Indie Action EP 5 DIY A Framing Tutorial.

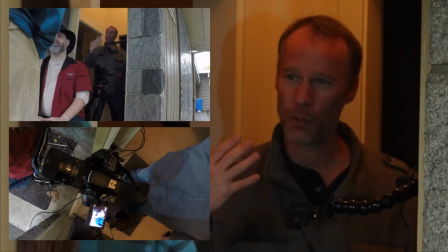4:46 Now we took the meter reading off of Scott's face because we want to expose for skin tone
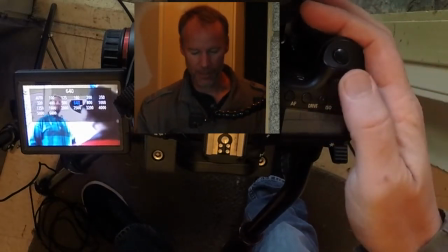4:54 and deal with the sky as a bit of an overexposure, which is perfectly good.
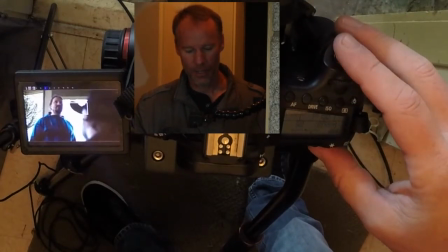5:01 So we're going to bring that down to 100 ISO, so we've set that.
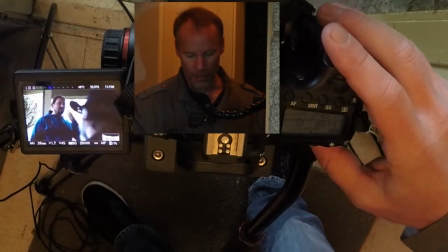5:06 And then we're going to change our f-stop to 5.6.
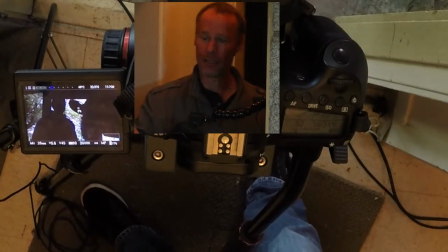5:16 And you can see now that they're in complete shadow, which is what you would expect. Now if we turn the light on, there we have a very dramatic look.
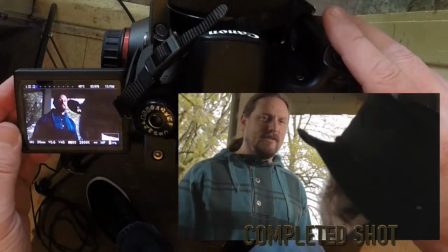5:31 And by changing the Kelvin temperature,
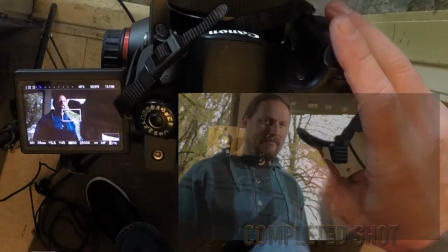5:37 we can create several different types of looks using just in-camera Kelvin.
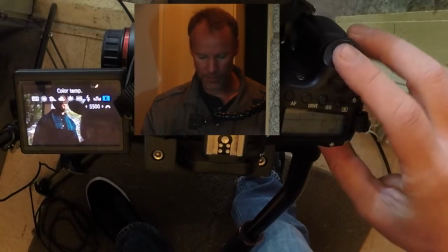5:46 So if we wanted to balance it out all the way up to, say, 5500, you can see how warm that becomes.
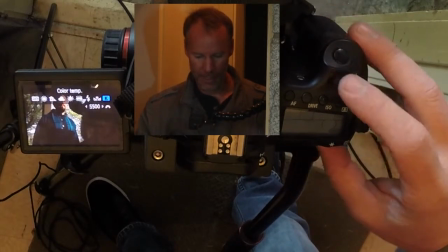5:54 The director doesn't want that sort of look, so we're going to take it down to
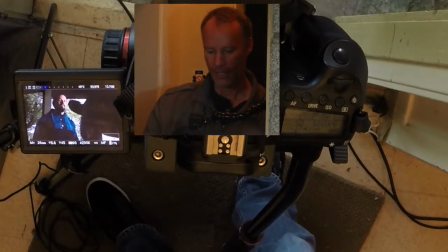6:01 4200, and it cools it off. And you get a very nice depth of field and some bokeh in the background.
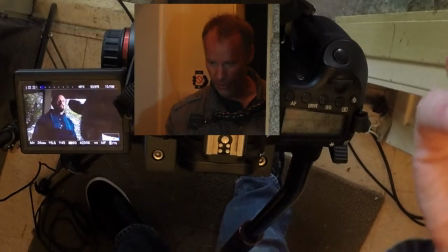6:10 The foreground element, which is our talent sitting down, is softly out of focus.
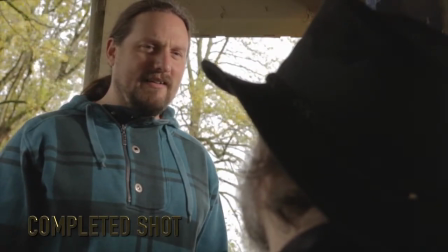6:17 Our main actor is properly lit, very dramatic lighting, and he's well in focus and he's sharply in focus. And then our backgrounds all fall off, which is terrific.
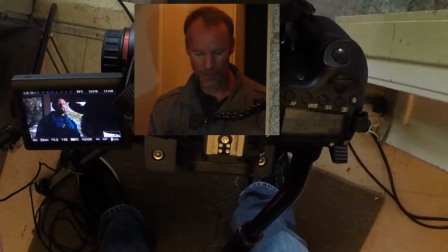6:31 Now, because we're using a Canon camera in this particular situation, we also have that opportunity to use,
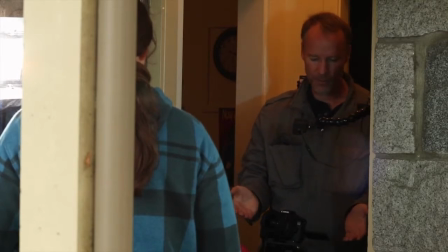6:38 on this particular model, the Magic Lantern software, which will give us all these wonderful little bits of information like histogram,
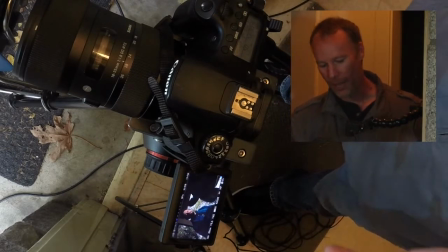6:46 volume levels for recording and whatnot, and it's freely available. So if you have a Canon, check it out, see if that's going to be applicable for you.
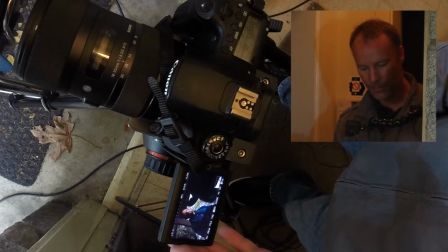6:55 And so there you have it. Very simple, over the shoulder, one light setup.
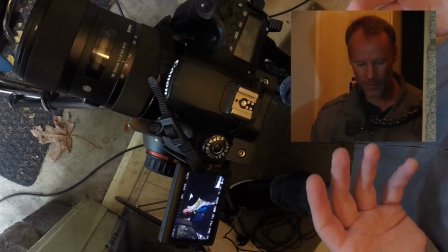7:02 Looks very good, very cinematic, and set up for success.
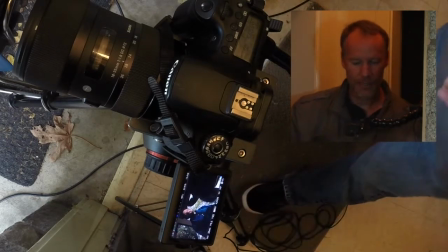7:07 So I wish you luck in your endeavors, and good luck next time. We'll see you again on another DIY episode.
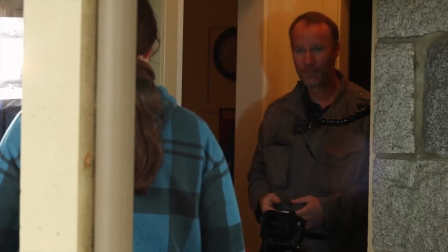7:13 Bye for now.